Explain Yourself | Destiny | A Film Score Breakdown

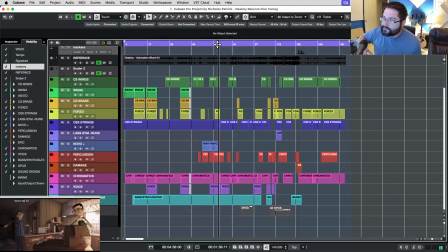1393s
All right, so he ducks, right? Because he still doesn't know the rules. And I will revisit that theme again later when he figures out something else.
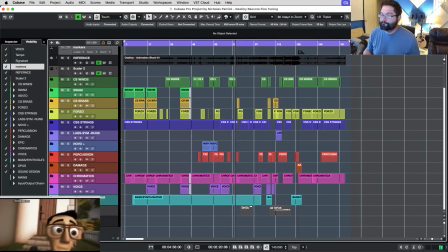1413s
You're hearing the motif. Bum, bum, bum, bum, right? It's still there. All right, so he's a little more panicked now. And I've introduced
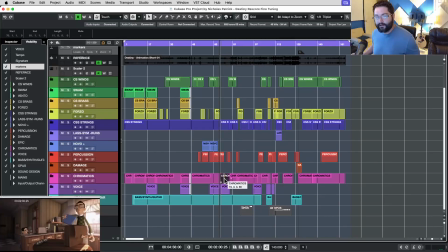1427s
some mallets underneath to have a bit of a rhythm. All right, so this is his second pass. So he still doesn't quite know what's going on,
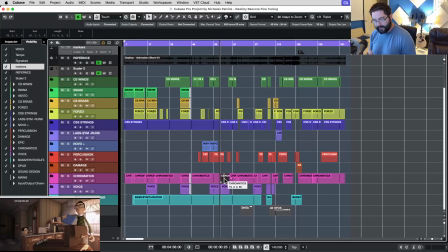1442s
but he shores himself up in a moment, and there's a moment of determined. I'm gonna fix this, right? I'm put a stop to this noise. Let me find it again. Oh, I forgot to explain this.
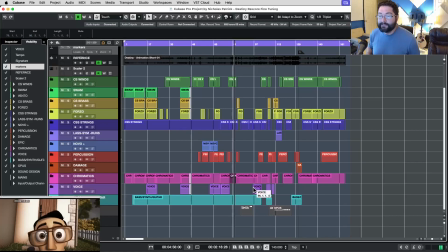1456s
So yeah, I'm raising the tension here with rhythm and dissonance. That's why I went with that.
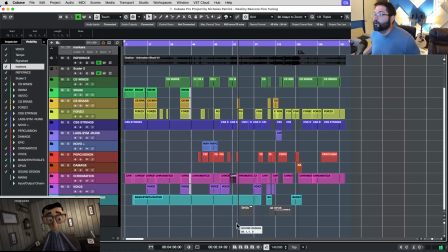1464s
All right, so still a bit of mystery, but there's a little rhythm in it now. See him shore himself up. He's like, I'm gonna go stop this.
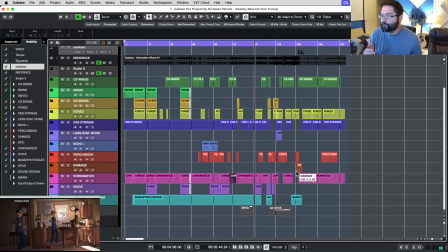1482s
And here we hear the kind of Danny Elfman tune again, because he just learned another rule of this world, right? He can't interact with himself. Now, there's a reason that I did that. Familiar, again, repetition and familiar is good.
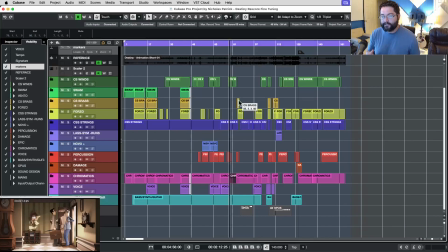1497s
You don't want to beat them over the head with it, but it ties the film together. So the first time he learned that he's kind of a ghost in this weird prison loop that he's in, and he learned even more rules.
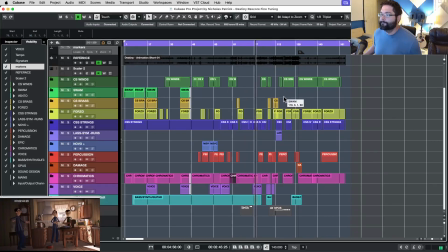1515s
He can't interact with himself. See, wait, let me back up just a hair. This thing jumps around. Yeah. Now, in a moment, he's going to slam his face against the window, like trying to see how much time he has.
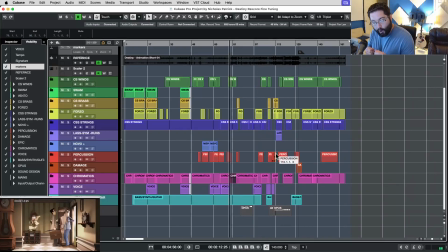1534s
And right, so I almost truncate that piece, that Danny Elfman 3/4 do do do do. When it ends, I cut it off hard with a quick horn crescendo to, you know, raise the tension level to.
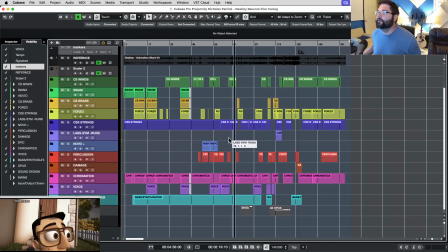1553s
This might be a little Mickey Mousing, actually. But it still definitely falls under underscore.
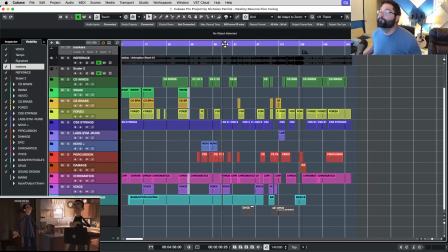1560s
Man, forgive me. I've never done a walkthrough before, so figuring out how to do this smoothly. Okay. This is the first time I backed up too far. This is the second time we hear it.
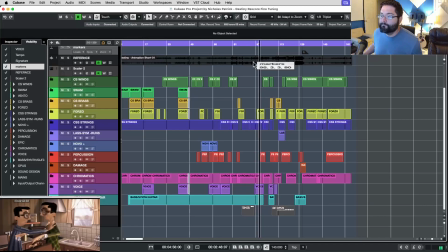All right, seeing how much time we have, I introduce a little rhythm and a little tension, a little mystery.
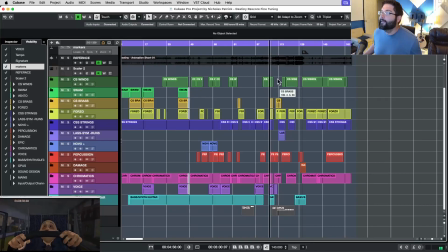1591s
Now he's learned something else, right? And that's just me. That's me singing.
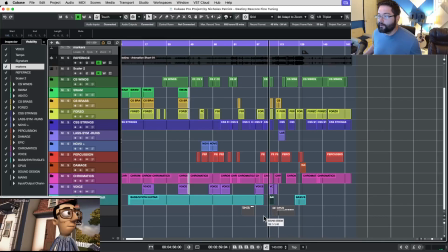1596s
I needed something there, so what I did was there's a tear. I did kind of a caricature of a country song with a few guitar chords. So there's a tear in my beer, and I'm crying. Just something to cut to juxtapose.
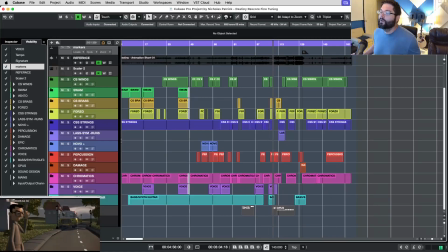Okay, so I think that's pretty self-explanatory. Why did I go with bum bum bum bum bum bum bum bum bum? It's just literally raising the tension. So each pass is raising the tension a little.
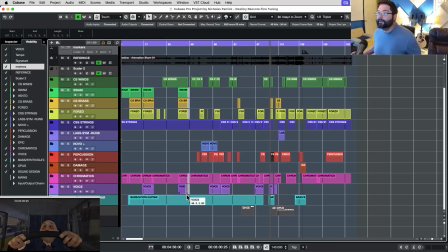1634s
So the first pass, it was all confusion and mystery.
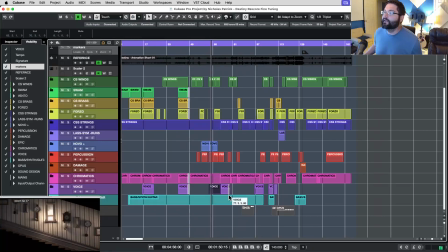1641s
Right, like he's literally sneaking around. Like the stakes aren't high. The second pass, it's still a little bit of mystery, but the tension raised. So I'm steadily raising the tension on each pass. He finally thinks he's you know got to where he can save his life,
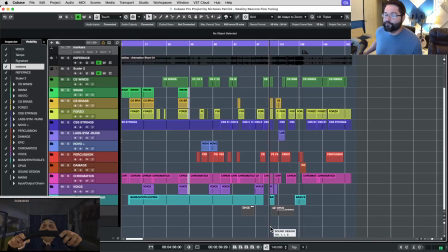1664s
and he's made the first real impact, right? But it almost results in even worse. And you can hear a hard orchestral tom hit.
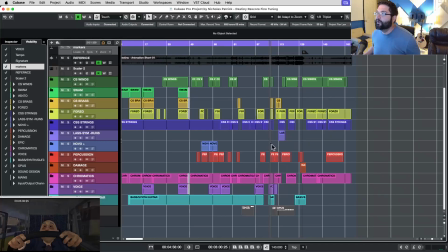1677s
Boom. And I did that just to make a bit more impact, a bit more oomph. And plus we're ushering in the next loop, the next pass that he goes around, and we're raising the tension.
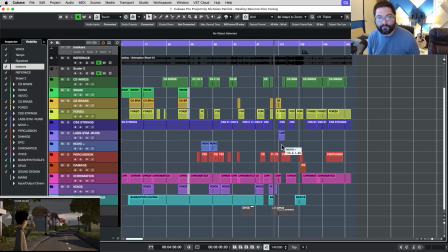1693s
Because you can see it in his face. Like he starts to become more and more panicked as he figures out not only what's going on, but that he might be trapped. Boom. Right? Alright. So it's panic now.
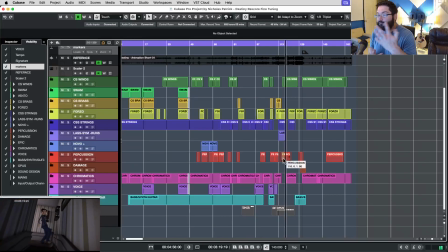1714s
I've got like string and flute runs, and it's very busy. Also, something I did that I think is kind of cool with the Lydian motif, boom, boom, boom, boom, 1-1-5, 1-4. I actually shifted the mode underneath it.
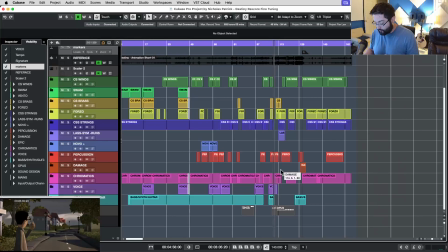1733s
So now that the half steps are where 4 and 5 was, it would be 3 and 4. But I keep the same intervals, and it makes it sound, it's the same motif, but it makes it sound kind of eerie. Listen for that in here.
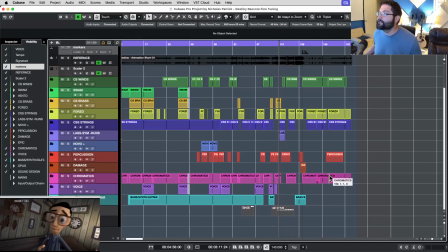1751s
Also, it dances around in the strings a little. Backing up, I'm sorry. All right, so it wakes the panic. Bum, bum, bum. See, it doesn't sound as magical now, does it? Bum, bum, bum, bum, bum.
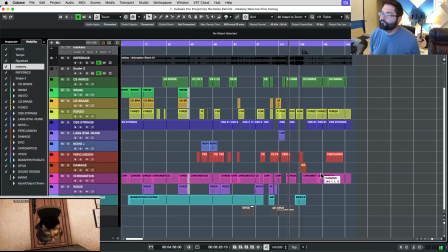Just raising the stakes here.
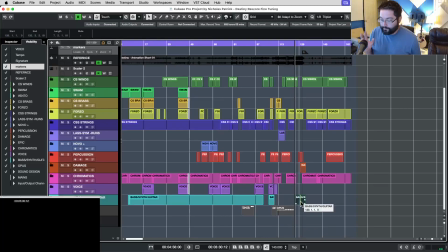1777s
Okay, so this next one, I have set expectations for the audience. Each pass, there is music, and it's raising the tension. Now, I want to keep raising the tension, but I wanted to do it even more effectively. They're expecting music, and I don't do music.
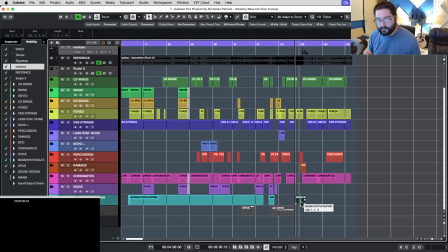1795s
I just do an empty, hollow boom, boom, to kind of emphasize the seriousness of it. The panic on his face and misdirection, subverting their expectations, can have
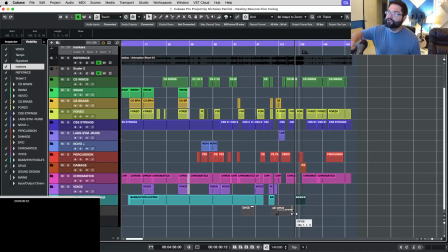1811s
even more of an emotional effect than if I just turned the music tension up even more. All right, so I'm gonna back up a little bit and you'll see what I'm talking about. I don't want to oversell it. All right, so they're expecting music here, right?
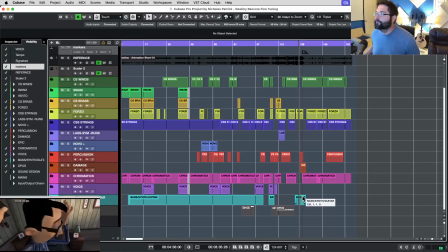1831s
All right, and I did a little sound design with the click, so you know, it's the ticking of the clock. Just a quick, brass cluster there. And of course, I mapped out the beats so I could put a more significant hit right there.
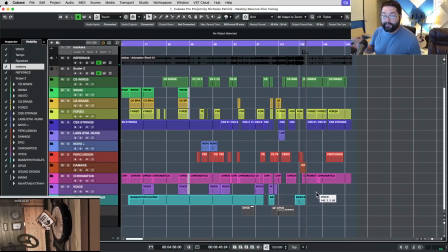1850s
And this is really cool. I'm kind of proud of this. It's a simple, simple trick. It's just an augmented scale. Let me turn this up a little bit.
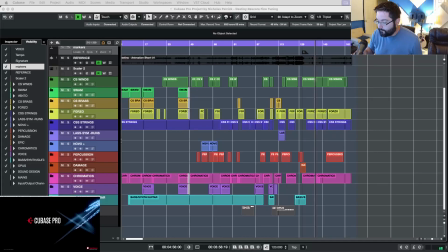1862s
It's a flute going through chord tones, just an ostinato, and it's just major and then minor. Major and then minor. Let me back up again so you can see that. It gets mad at me when I click somewhere else.
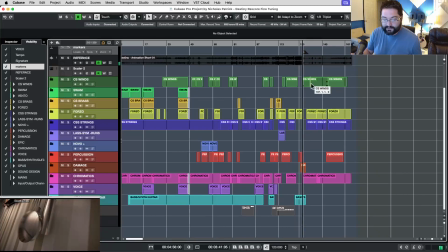1877s
I'm not going to make it go all the way through. Listen to how mysterious and magical this is. So it was already an odd situation.